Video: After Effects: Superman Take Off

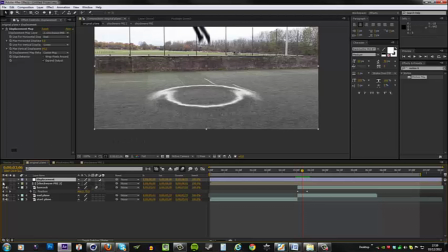755s
But if you don't like it, you can either switch it off or just lower the opacity. So if I press T, I can maybe lower this to 35. And that way it's more subtle, but it's just there so you can see the shockwave a little better.
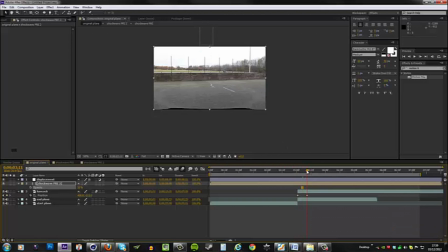772s
Now, as for this black marks down here, to fix those, you need to basically go to your end plane here, right click, go to Effect, Stylize, and you want motion tile. We want to click mirror edges, because what's happening here is
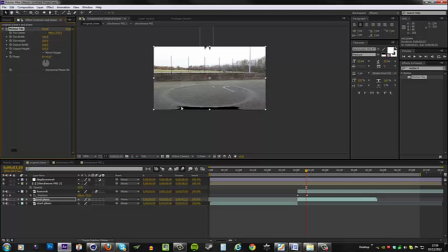792s
the displacement effect is moving these pixels down here, and because this frame is not large enough, we start to see straight through to the other side and see the black backdrop. So we need to mirror the edges, so tick that, and then output height,
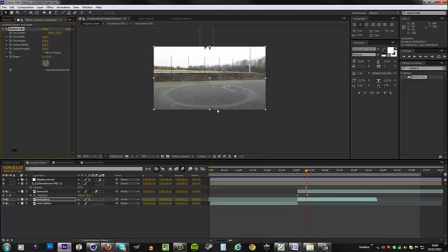811s
you want to increase that until you can't see anything on there. So there we go. There's that problem fixed, just like that.
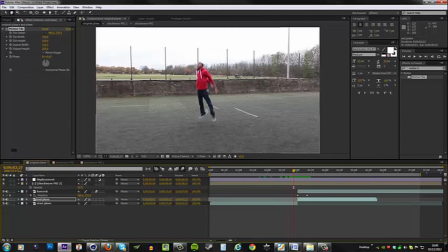823s
Okay, so that's the shockwave effect and the takeoff effect. Let's do a little color correction.
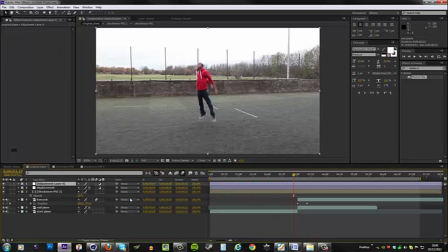830s
We're gonna start off by creating a new adjustment layer. Let's call this CC, right click, Effect.
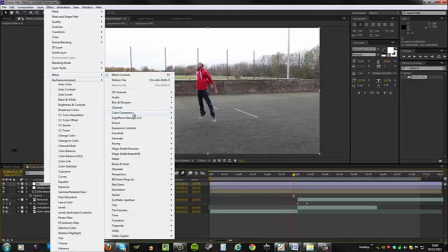838s
We're gonna start off with a curves adjustment.
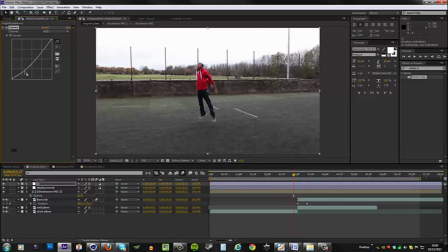841s
So let's add some contrast and maybe lower this.
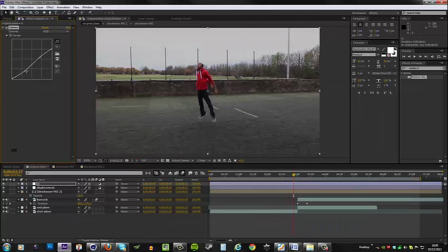847s
I want this to be kind of dark and very sinister.
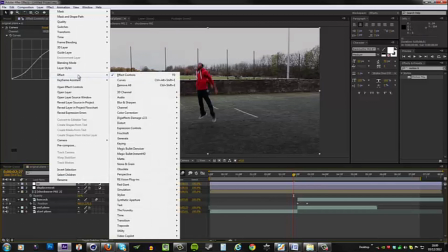853s
I'm gonna desaturate, so go to Effect, Color Correction, Tint,
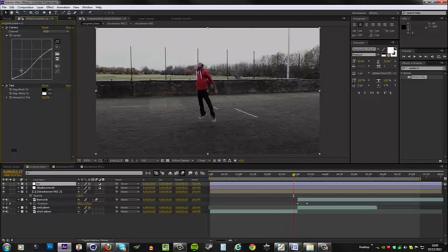859s
and maybe use 35 and make the curves go after it. The next thing I'm gonna do is to... Okay, let's go back to our curves adjustment again. I'm gonna go to the red here,
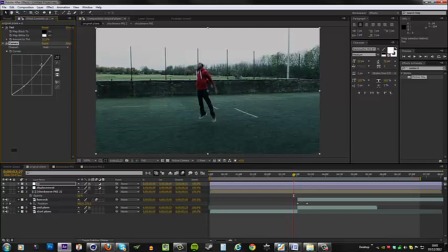874s
and let's drop that a little bit so we start to get those blues in the shadows, but we're gonna increase it in the highlights. Let's go to green, bump that up slightly in the shadows and decrease it in the highlights, and same for the blue.
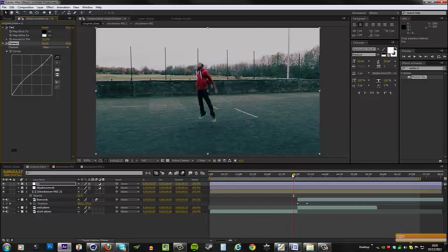893s
So this is the final look. You can add some vignetting, so right click, new, solid.
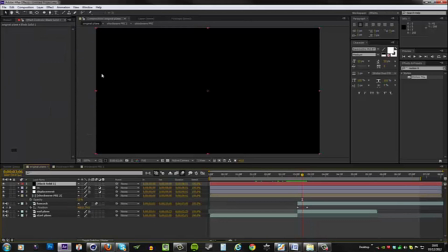904s
Let's make this black. And let's go to the ellipse tool and just double click it.
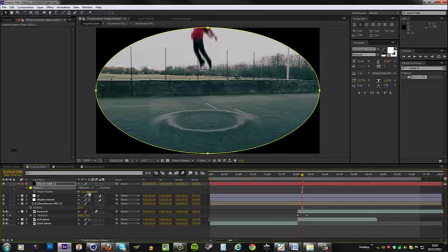911s
Set it to subtract, press F to bring up the feathering and just feather that out.
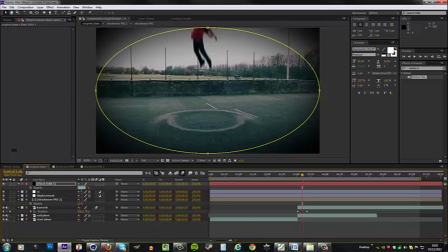918s
And then press T for the opacity and lower it to maybe 65 or so. So it's more subtle. I think 35 might be even better.
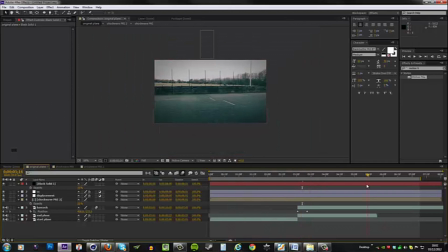931s
And that's it. So that is how you do the Superman takeoff effect. I hope you guys enjoyed this tutorial as I did making it. And let's just watch this one more time. And that's a wrap, guys.